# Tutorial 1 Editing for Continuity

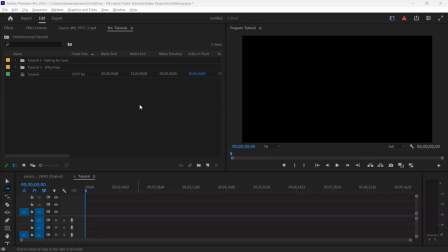Okay, so for this first tutorial today, what we're going to be looking at is editing for continuity, and that's honestly probably one of the most important aspects of editing that I can teach you right now,
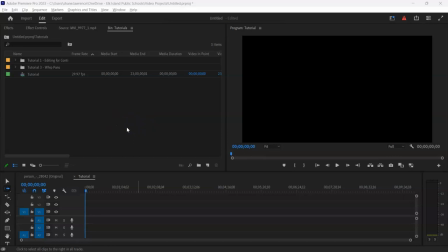because this is what makes everything stick together. There's lots of ways to maintain continuity, and I'm going to show you one of the most basic ways. And really, if you can figure out how to do this, honestly, every other version of editing for continuity, every other kind of example you come up with is basically just a variation of this exact same thing.
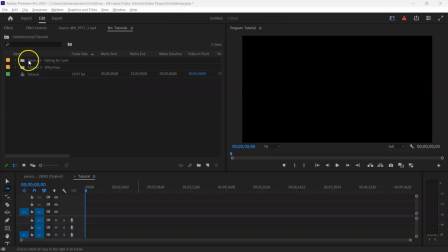So let's get into it. I've got my footage here. You have your footage. What you're going to use for your editing for continuity little video clip is going to be those two shots that you made of somebody running. And you're going to begin with your wide shot, and then you're going to cut into a closer shot.
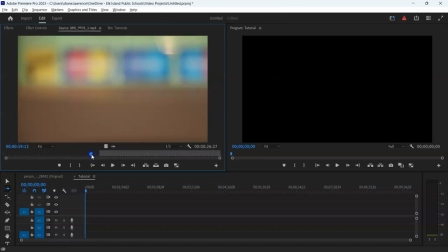So I have shots that are kind of like that, but I've got this one here, and it's got a lot of stuff at the start that isn't very helpful. So I'm just moving up to where I've marked my in point, and I'm going to play it, and you can see what happens.
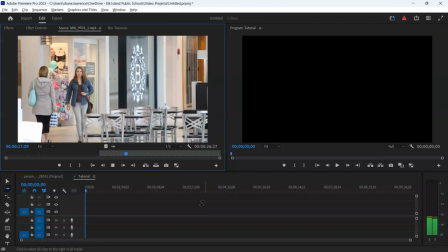There's a young lady walking, walking, walking.
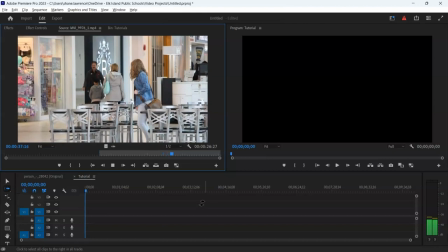Comes to a stop, turns around. That's basically the meat of that shot that I want to play with today.
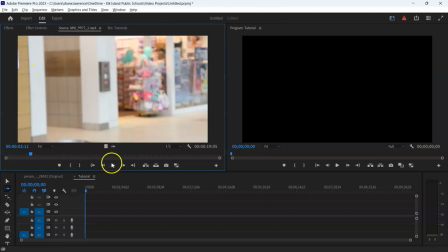And the second shot pretty much repeats the same action, but we're in a close-up. So she steps into the shot
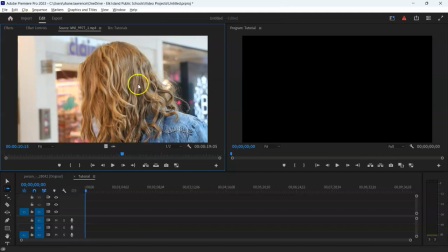and repeats that head move. Now, there's a couple different ways that I can put these two shots together, but the point is I want to cut in a moment where that action, either her walking forward or her turning her head,
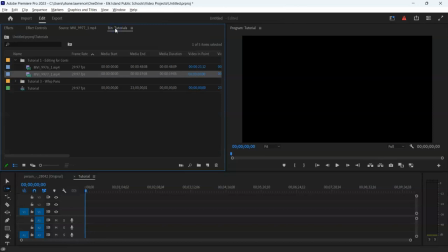is where I want to join things together, because that mentally will help us as viewers to connect those two things together in space.
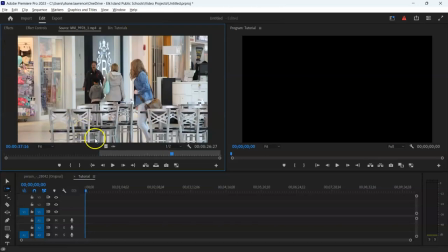So let me show you what I mean. I'm going to take this shot. I'm going to go back to preview. I'm just double-clicking the footage to preview it.
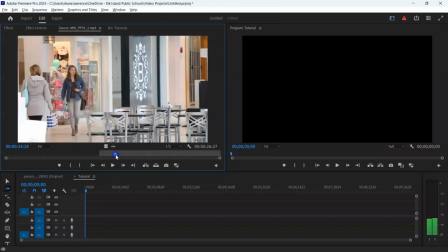And then I am going to mark an in point just by, I'm going to move this through here. I'm just going to start it, let's just say right about here, just for fun. And I'm going to press I to mark my end point.
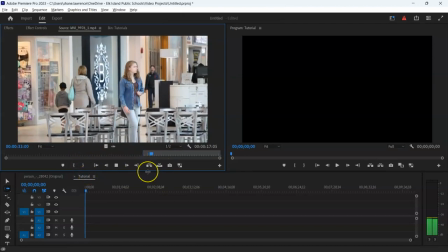I can also use this button here. And I'm going to let it play through. And she turns her head.
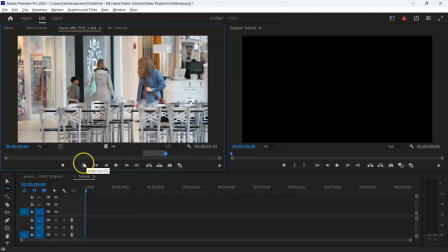And I'm going to mark an out point by pressing O. You can also press this button here. Drag that down to my timeline.
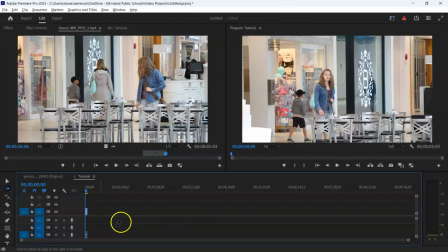There it is. Change my sequence settings. Fine. Now this is really, really tiny here. Let's just grab this little circle here, squish it over to the left, and you notice things get a lot bigger, which is great. I can also hold down Alt and my scroll wheel and do the same thing and zoom in and out quite quickly and easily.
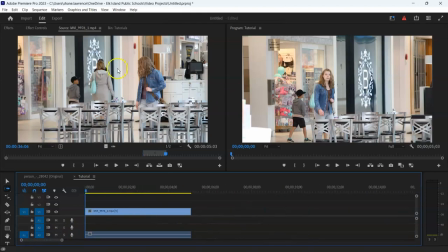So that's a handy way to get in closer to your footage. So that's my first shot. My second shot is, in my bin.
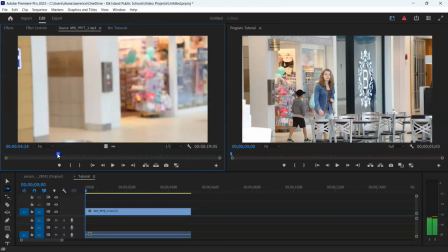It's this second piece here where she walks into the shot. So I'll start it there, and then she turns her head.
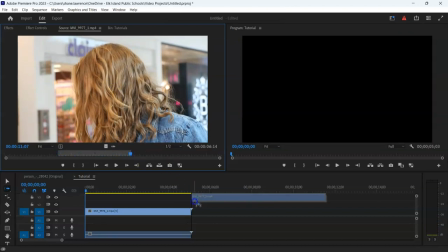And that's, again, pretty much all I want. So I'm going to grab that and put it down here. Now I'm just going to quickly play this.
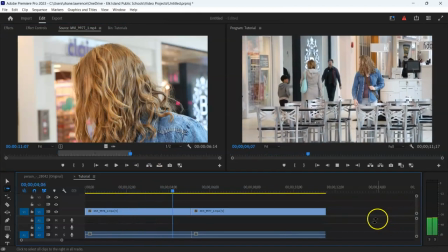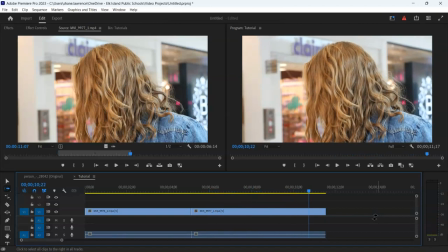Now you can see these shots, they don't go together well because it's repeating the same action, which I don't want.
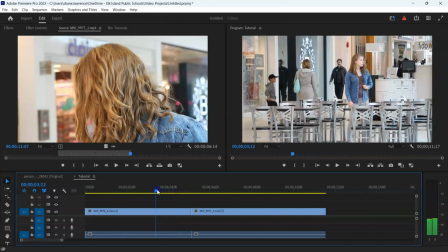I don't want to do that. I want to actually cut on the action. So again, there's two spots that I could do it.
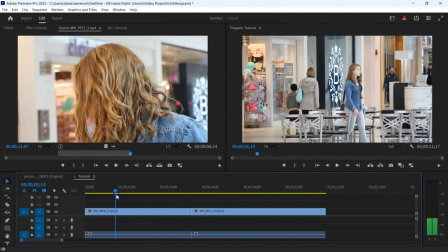One is when she's moving forward. So let's try that. So what I'm going to do is maybe about there, take this piece, pull it back,
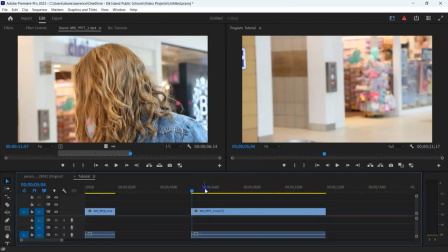and then I'm going to grab this piece, and I'm going to cut it right when she's coming into frame, right about there. Now if I move that over here,
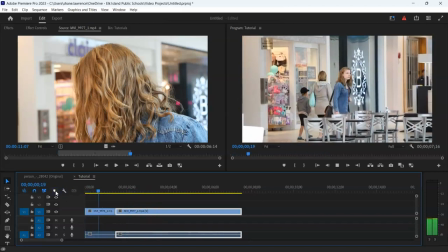that's not bad. Those two parts, I'll back it up a bit more. Those two parts join together much more logically now.
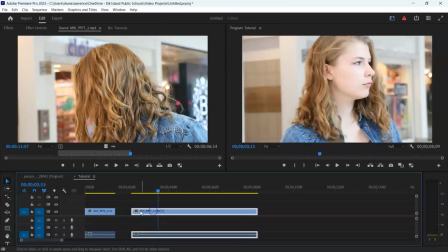That feels good. I want to experiment one more thing here. We'll try one more thing.
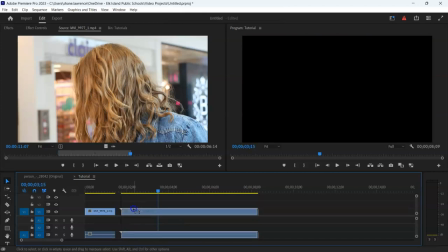I'm going to back this up to before she's in the frame, and then I'm going to start this, and let's just see how that feels.
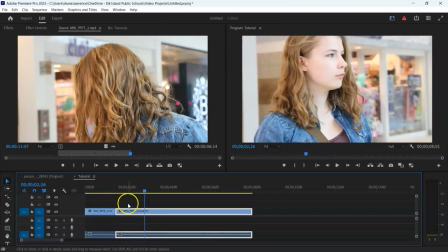Okay, see, that feels weird because she kind of disappears. I don't know.
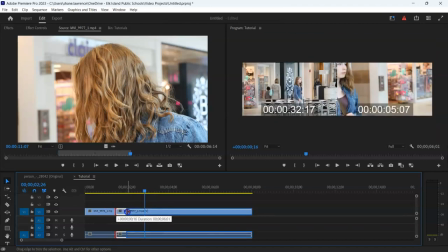That's personal preference maybe, but I like it when she's actually in the frame.